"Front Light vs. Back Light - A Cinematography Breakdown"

All right, hello everyone. Welcome back for another breakdown. Today, we got a fun one.
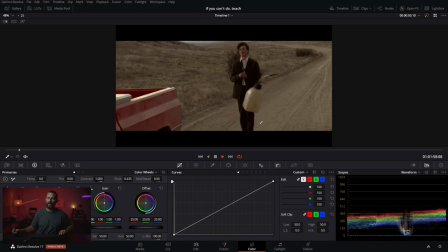(0:05)
We're looking at cars. It's two different time periods. This guy ran out of gas. Not a smart move to start the day.
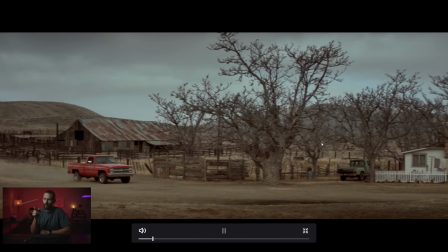(0:12)
And where does he go from here? Fill up? That's not how that works when you're just pouring it on the side there. Did anybody catch that?
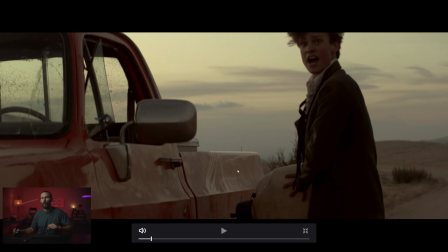(0:17)
What was he doing with that gasoline there? Oh, that's a hose, Patrick. I see. It's a clear hose.
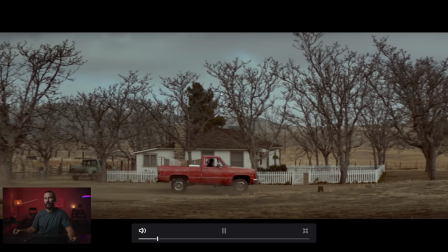(0:22)
He's not just pouring it on the ground. OK, overcast means we don't have to be backlit.
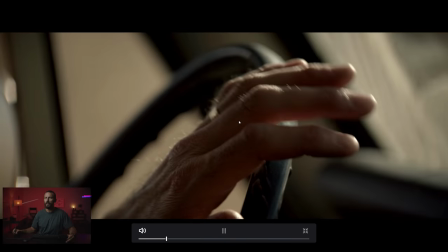(0:28)
Let's light this sucker up. I think we're going to see the soft hob method here. There it is.
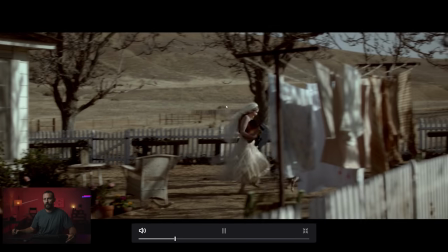(0:33)
And frontlit, and overcast, and frontlit, and sidey.
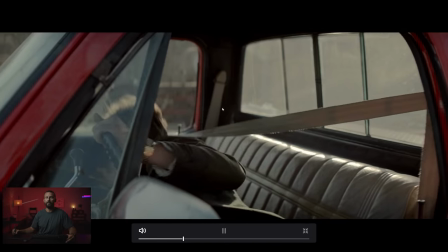(0:39)
Sidey, frontlit, and let's go backlit. There we go.
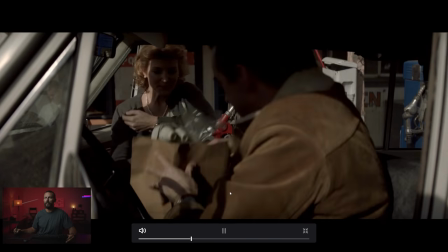(0:43)
We see it. Quick panic. We're getting married. Oh, it's a couple. It's a flashback.
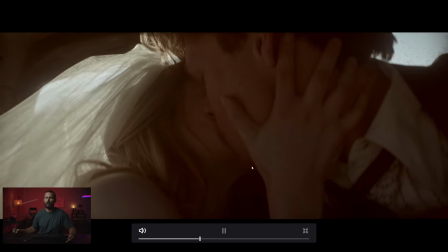(0:48)
Many years ago, but the truck looks newer. Smooch, hanging out.
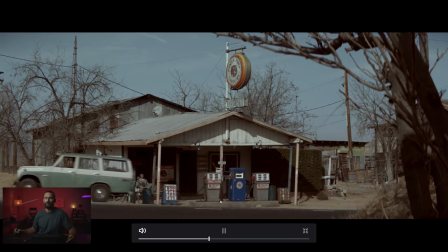(0:54)
This is probably the second wife here in the other car, and they drive away. This is so much fun.
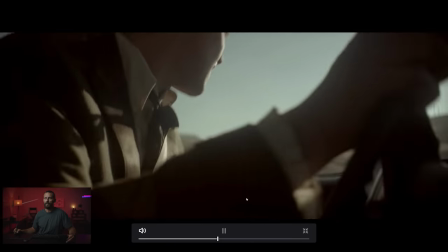(0:59)
Yay. I love weddings. And we're driving. Flare, slow motion.
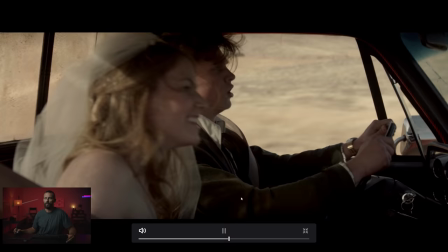(1:06)
This is great. Blown out sky. Snooze. And they caught us.
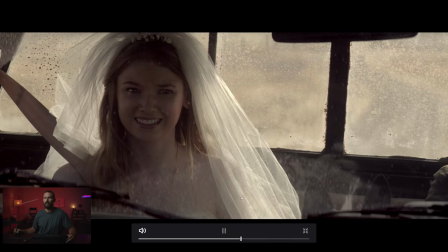(1:14)
Backlight. You didn't. Yes, I did. No. Who are you? The dog?
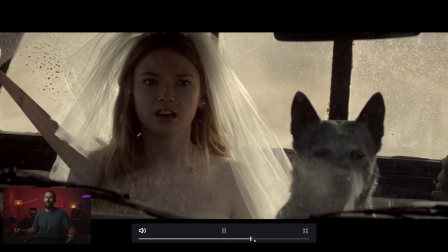(1:20)
No, the dog. And you see where it goes from here. Tears.
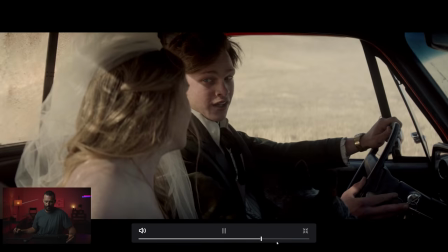(1:26)
Front light, back light, front light, front light. Okay, so it's a good looking ad.
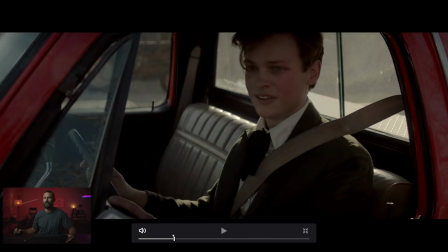(1:32)
It's funny, right? There's supposed to be mom and dad meeting there, I would imagine.
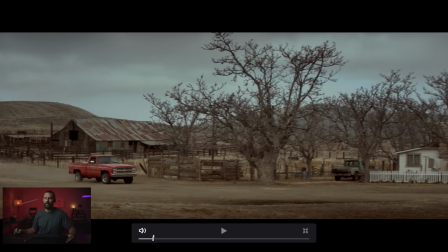(1:37)
The stuff that I really want to look at is, okay, you can see here that direction really doesn't matter if things are overcast, right?
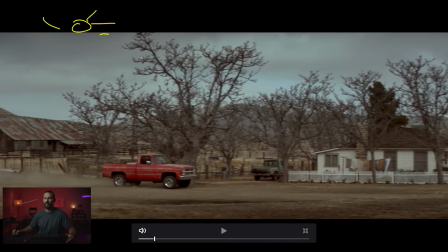(1:44)
It would be cool if the sun was up here and it was a clear sky and you had all these shadows coming towards the camera and this was in shadow and it was racing towards the camera and there was a shadow underneath the car,
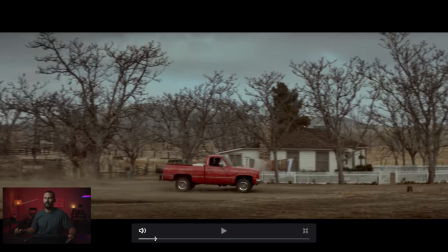(1:55)
and there would be lots of shape here. That would be cool. If it's overcast though, just shoot the thing, right?
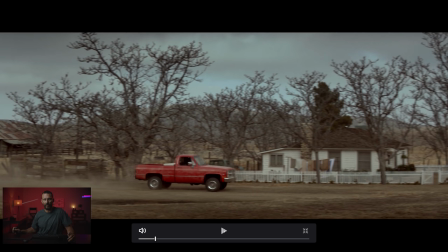(2:01)
People think if you're a cinematographer and you're working in overcast conditions and you're gonna do these big wides, you look like a genius because you can go super fast because you don't have to do that much. Well, you don't have to do anything. You just turn the camera on and you say, yep, we're ready.
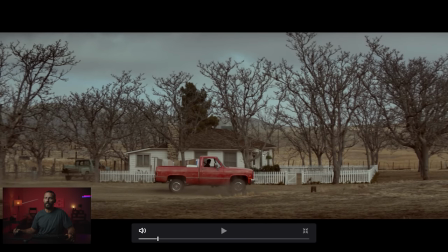(2:14)
Now, look at the difference here as we pop in and the pen is enormous. Let's change that. Look at the difference here in the level inside of the car, right? Old mate is pretty, pretty, pretty dark in there.
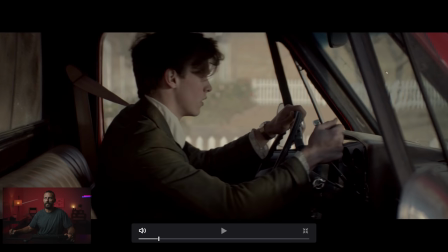(2:26)
And bang. And now pretty, pretty, pretty light. And this is what we call lighting. And we are so mushing the light at this guy. Now, would it be cooler if the light was slightly more upstage and we got a little bit of shadow running down this way and pushed level this way?
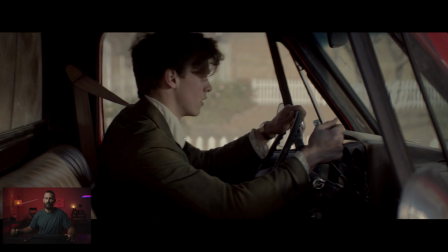(2:42)
I would think so, but we're just filling in here, right? And you can see just how much the level has changed outside as well.
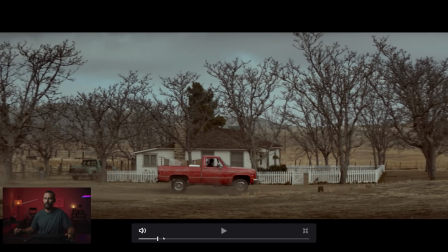(2:47)
If we go from here, kind of dark back here where we're shooting. And then as we come in here, you know, there's quite a bit of level out there.
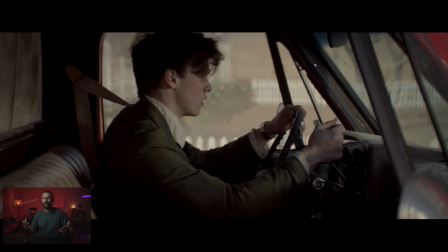(2:56)
So hardest thing to shoot in, overcast is easy, probably the easiest if you're just going for general shape. Sun is the hardest because you have to plan perfectly. The worst though is intermittent. Like as the skies open up from time to time, it just gets really, really difficult.
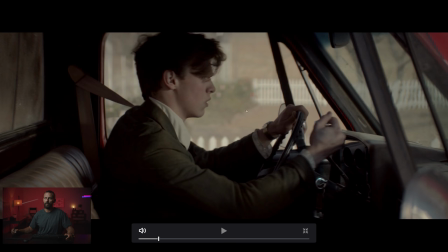(3:12)
Now the sun goes from, you see it's all over there, fronty lit and not a whole lot of light coming in this way towards the camera.
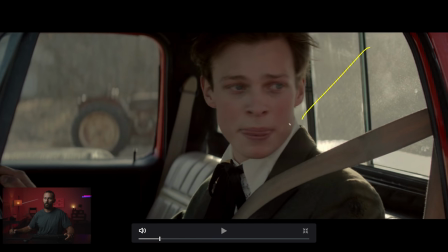(3:20)
and we come around to the other angle, and oh, Father Christmas, check me out. We have got some serious backlight here, and this is really the way that you want to be looking because what ends up happening outside, it's all down, so the highlights only come through on the dark bits where we want people to actually look.
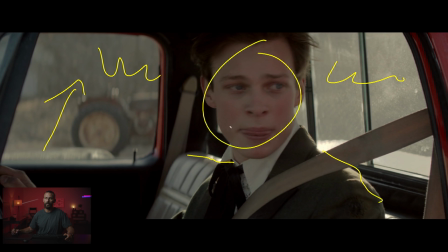(3:36)
What ends up happening, though, is you don't get a whole lot of shape here, right? It's pretty flat across the face.
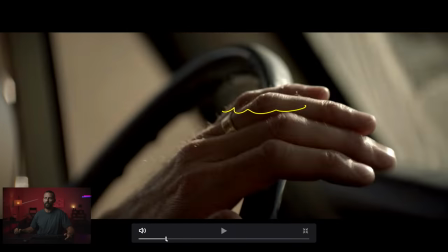(3:41)
That's the thing you have to look out for when you're inside of a car like this, and it's hard to get in angles. If you were to compare that shot, where is it?
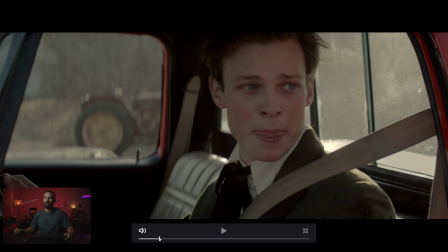(3:47)
You know you got that sort of level of lighting, right? Fairly flat.
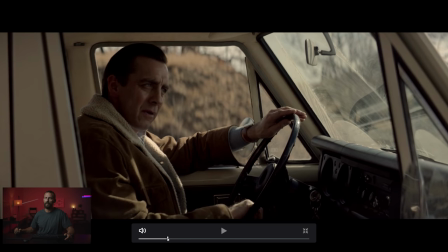(3:54)
Counter that with this. Now this is the perfect angle, right?
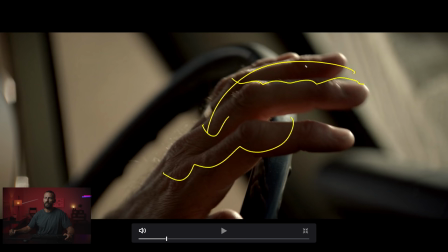(3:58)
We got light coming over so you get that darkness and then you get the little tiny bit of highlights and you can't see anything in the background anyway.